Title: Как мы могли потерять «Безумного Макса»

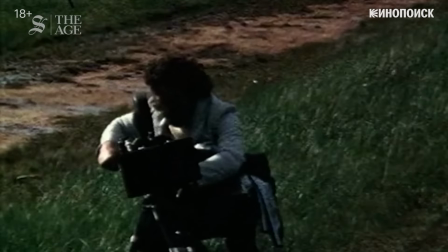личное накопление Миллера и продюсера Байрона Кеннеди. Ограничения в средствах не расстраивали команду.
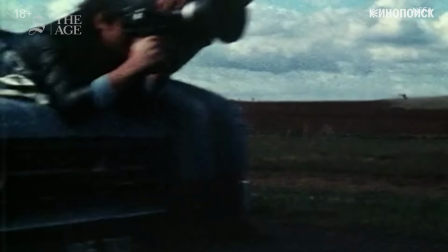Наоборот, это только подстегивало креатив и подталкивало создателей к нестандартным решениям, которые в итоге стали фишками «Безумного Макса».
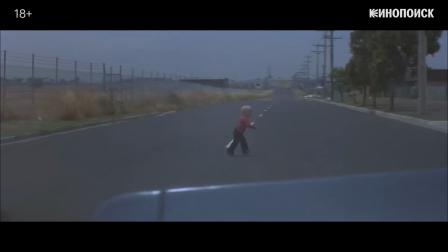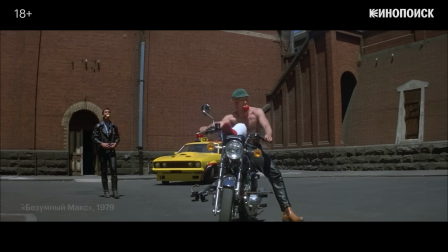Ограниченный бюджет во многом определил особую футуристическую концепцию фильма, близкую к «Дизельпанку».
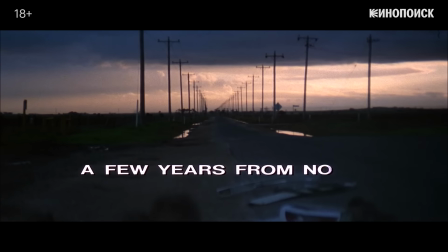Авторы перенесли время действия фильма в недалекое будущее,
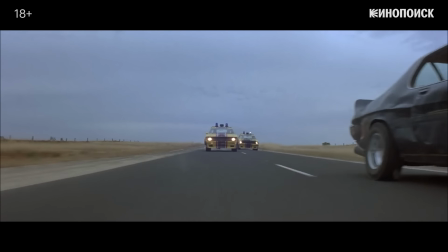чтобы можно было оправдать использование современных и ретро-автомобилей, а также не выдумывать необычные декорации и костюмы.
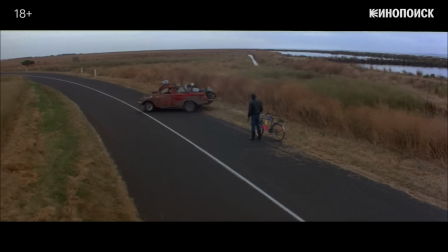Нелучшее состояние техники только подчеркивало постапокалиптическую атмосферу картины.
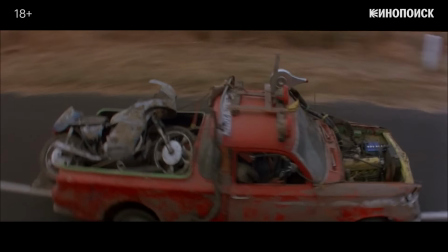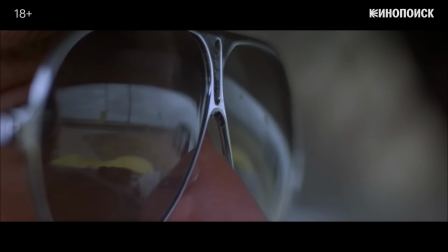Когда с бюджетом и концепцией разобрались, настало время поиска актеров.
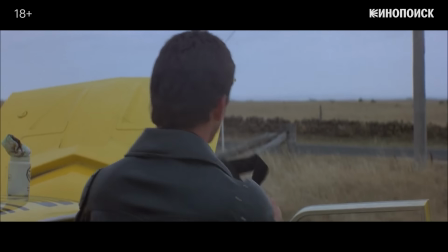Джордж Миллер хотел заполучить на главную роль кого-нибудь из звезд Голливуда, ведь это могло повысить шансы картины на успех.
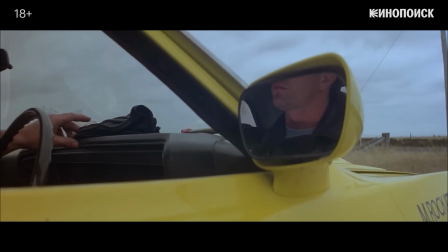Однако из-за нехватки денег реализовать такое желание оказалось просто невозможно. Миллер был вынужден поменять подход.
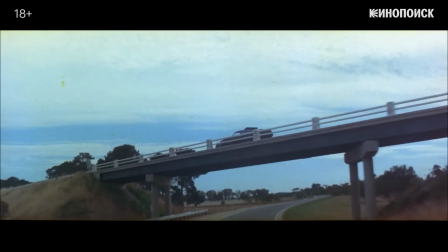Он решил искать неизвестного исполнителя, не обремененного шлейфом амплуа или других ролей.
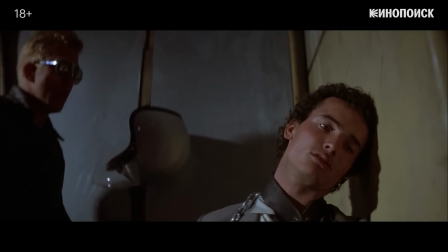Режиссер стал смотреть на молодых парней среди начинающих австралийских актеров.
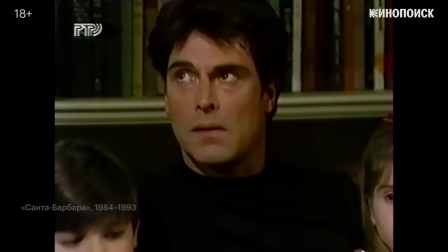Сначала выбор пал на Джеймса Хилли, будущей звезду сериалов, в том числе Санта-Барбары.
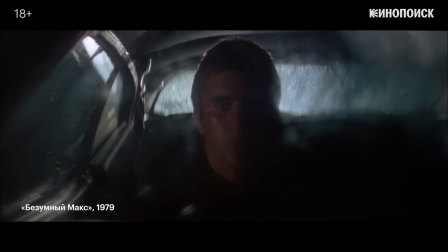Однако тот отказался, посчитав, что малое количество диалогов не даст ему раскрыться на экране.
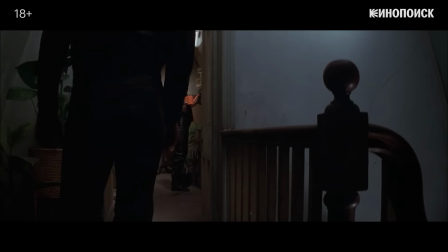После череды прослушиваний и проб, режиссеру наконец улыбнулась удача подходящим кандидатом показался
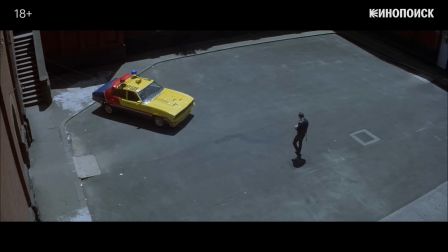21-летний мэл гибсон согласно легенде получить роль гибсону помогла произошедшая
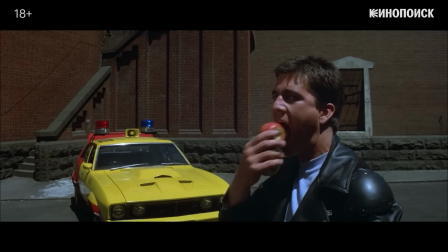накануне пьяная драка после нее актер пришел на пробы
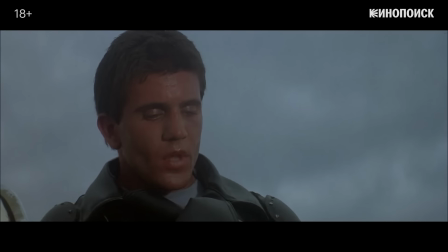в потрепанном виде что идеально соответствовало образу
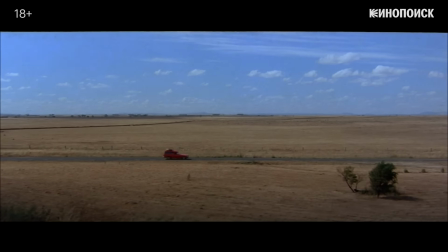гибсон кстати к тому моменту хоть и жил в австралии уже почти 10 лет был уроженцем
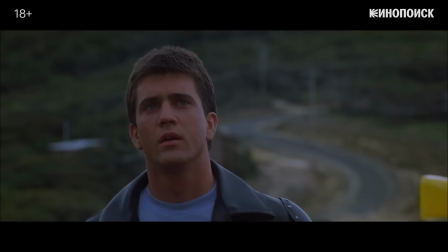штата нью-йорк получается миллер в итоге заполучил актёра-американца.
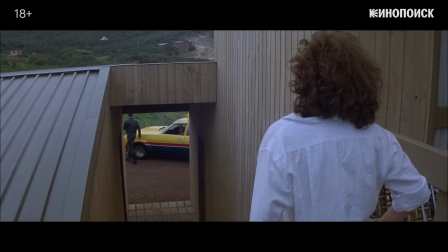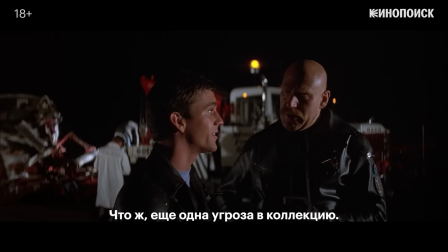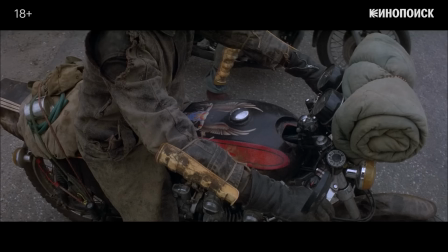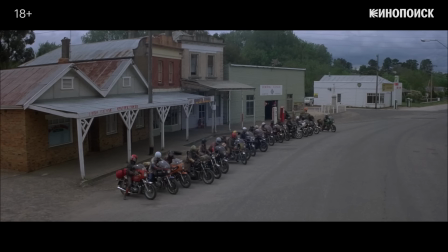Тем не менее, звезду, пусть австралийского масштаба, картине всё-таки удалось привлечь.
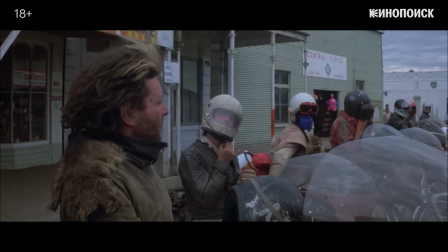Ею стал Хью Киас Бёрн, сыгравший главного антагониста, сумасшедшего предводителя байкера.
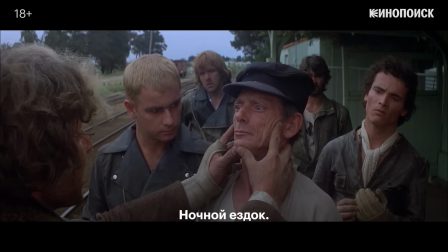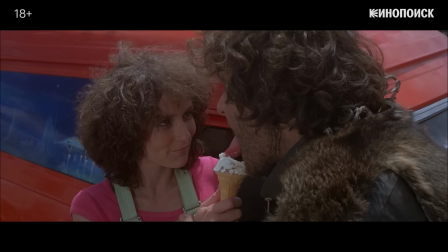Актер совместил профессиональный подход с эксцентричным поведением и специфическим юмором.
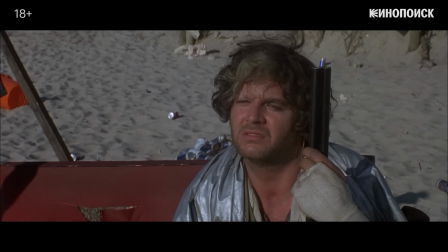С одной стороны, он серьезно подошел к разработке роли. Например, за прототип взял Чингисхана и изучил его характер,
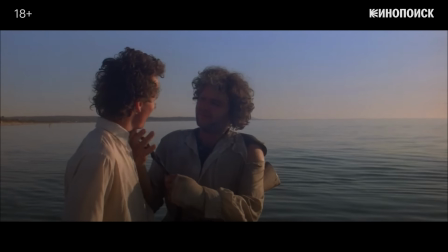а в каждой сцене имитировал разные акценты, чтобы подчеркнуть безумие своего персонажа.
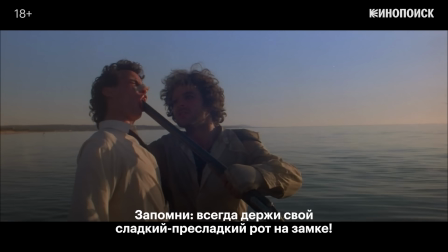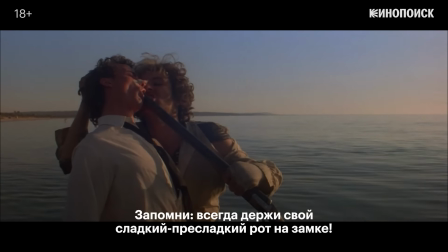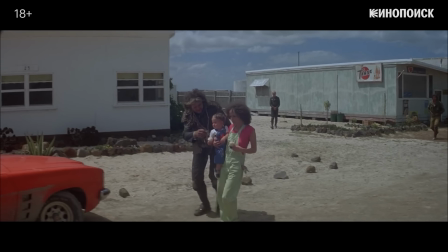При этом за кадром он доставал всю съемочную группу странностями поведения.
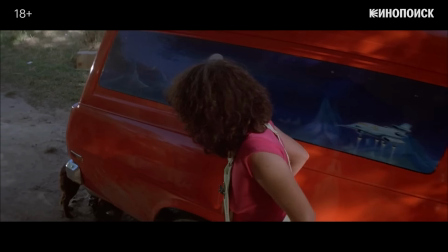Хью потребовал взять в массовку своих безработных друзей, а затем вместе с ними всячески разыгрывал коллег по площадке.
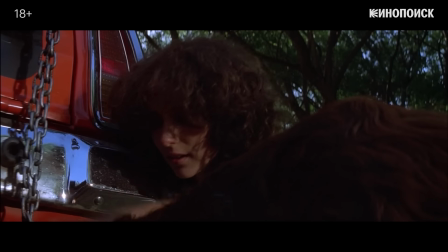Например, рассылал записки с угрозами.
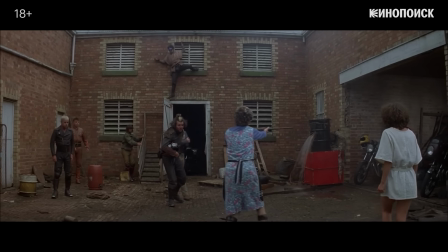В итоге дело дошло до конфликтов, угрожавших сорвать съёмки в любой момент.
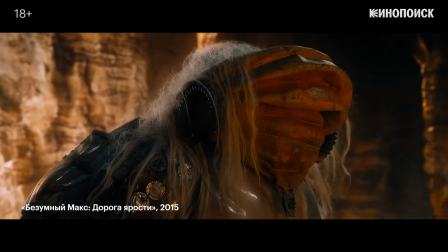Впрочем, спустя 35 лет это не помешало Миллеру возобновить сотрудничество с Киа с Бёрном.
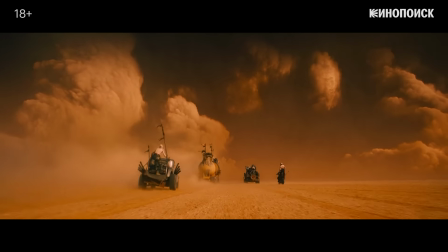В «Дороге ярости» тот снова стал главным противником Макса — диктатором несмертным Джо.